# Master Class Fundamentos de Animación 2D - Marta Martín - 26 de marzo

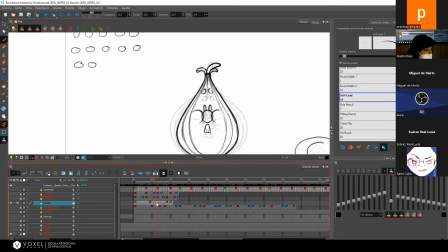[91:52]
A ver, entonces. No sé por dónde iba.
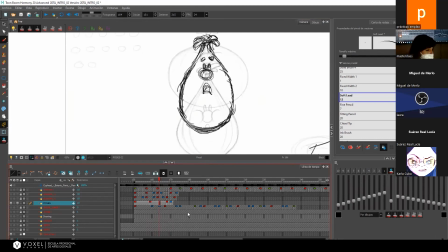A ver, bueno, pues estaba intercalando estos dos dibujos, pero
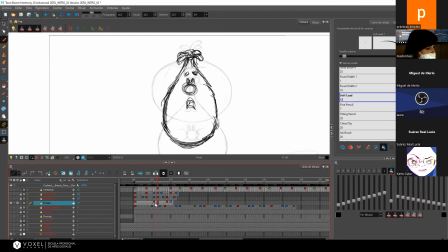bueno, voy a continuar ahora a la siguiente fase para que veáis cómo va quedando. Si eso me pongo, voy a pasar de esta al primer draft,
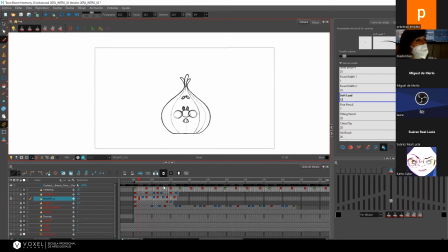[92:43]
que yo lo he ido sacando como lo he hecho en el anterior. He ido dibujo a dibujo, hago el del medio, así. Los primeros dibujos son los más difíciles, como tú decías, porque cuesta más ver cómo puede ser mi dibujo del medio, tienes que interpretar más. Esos son los que más cuestan. Una vez que ya tienes eso, ¿veis?
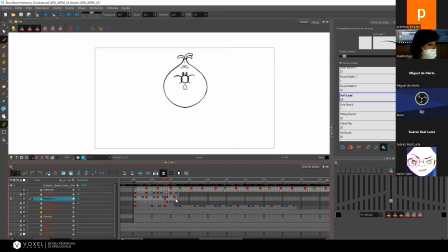[93:02]
Los rojos son los dibujos que yo tenía al principio, ¿vale? Entonces, de este rojo a este rojo, yo ahora lo que quiero hacer es un dibujo intermedio.
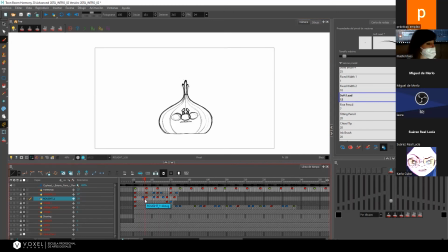[93:16]
Yo he sacado este, por ejemplo. ¿Cómo lo he sacado? Pues como he hecho antes. Me voy a mi papel cebolla, pongo mi dibujo A, pongo mi dibujo B y lo mismo.
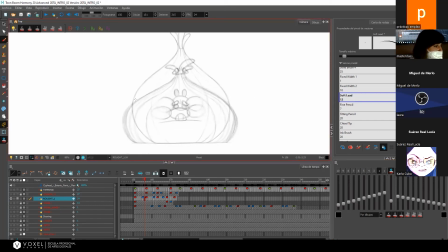[93:32]
Me acerco y me pongo a dibujar por donde creo que va a pasar mi animación. Y estoy aquí, pues un ratito, el tiempo que haga falta, sin prisa.
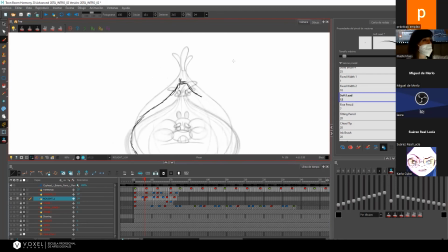[93:47]
Yo, por ejemplo, aquí los pelos, he pensado que al estar bajando van a estar muy estiraditos, porque la cabeza está tirando de ellos y yo pienso, bueno, pues si esto está tirando de mí, esto se quedará recto para arriba, ¿sabes?
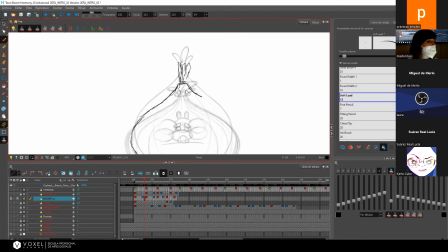[94:04]
Entonces, es como cuando pegas un salto y toda tu ropa se queda de pie y tus pelos se quedan colgando para arriba, pues yo pensaba, pues aquí más o menos hará lo mismo. Y quedará gracioso que exagerarlo o que se vea más.
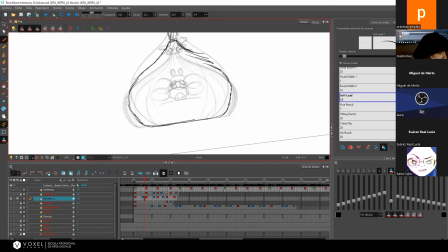[94:25]
Entonces, pues igual, digo, la nariz está aquí, pues esto pasará por aquí en medio. Y lo voy haciendo así. Y estoy un ratito hasta que encuentro algo que me convenza. Sí, por ejemplo, conviene desfasar las cosas, es decir, que no todo vaya a la vez.
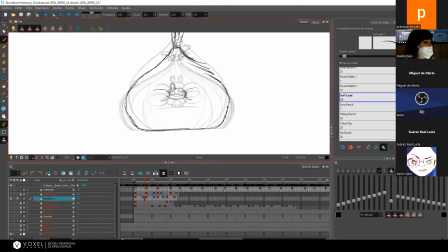[94:44]
Si aquí la cabecita, la nariz va por el medio, a lo mejor las cejas, podría mantenerlas todavía arriba antes de bajarlas del todo. Por ejemplo, o sea, aquí las cejas, como son manipulables, porque las mueves tú, podrían estar aquí ya.
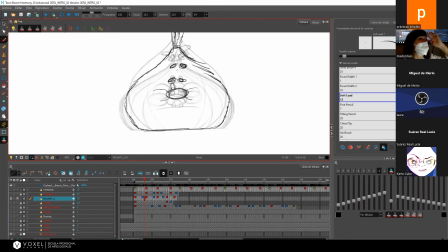[95:04]
Podría estar aquí. Eso lo eliges tú como animador, según como quieras que quede. Hay cosas que son ya opcionales. Y
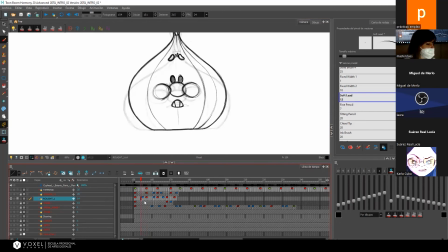Y entonces así es como he llegado yo a este dibujo. Ahí un buen rato dándole vueltas y yo hago este dibujo.
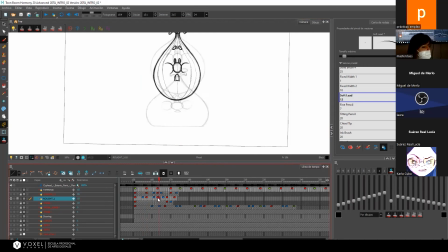[95:39]
Y de este dibujo a este dibujo saco este dibujo y lo mismo. Cojo mi papel de cebolla, voy a mi dibujo número 2, voy a mi dibujo número 1 y saco este de aquí.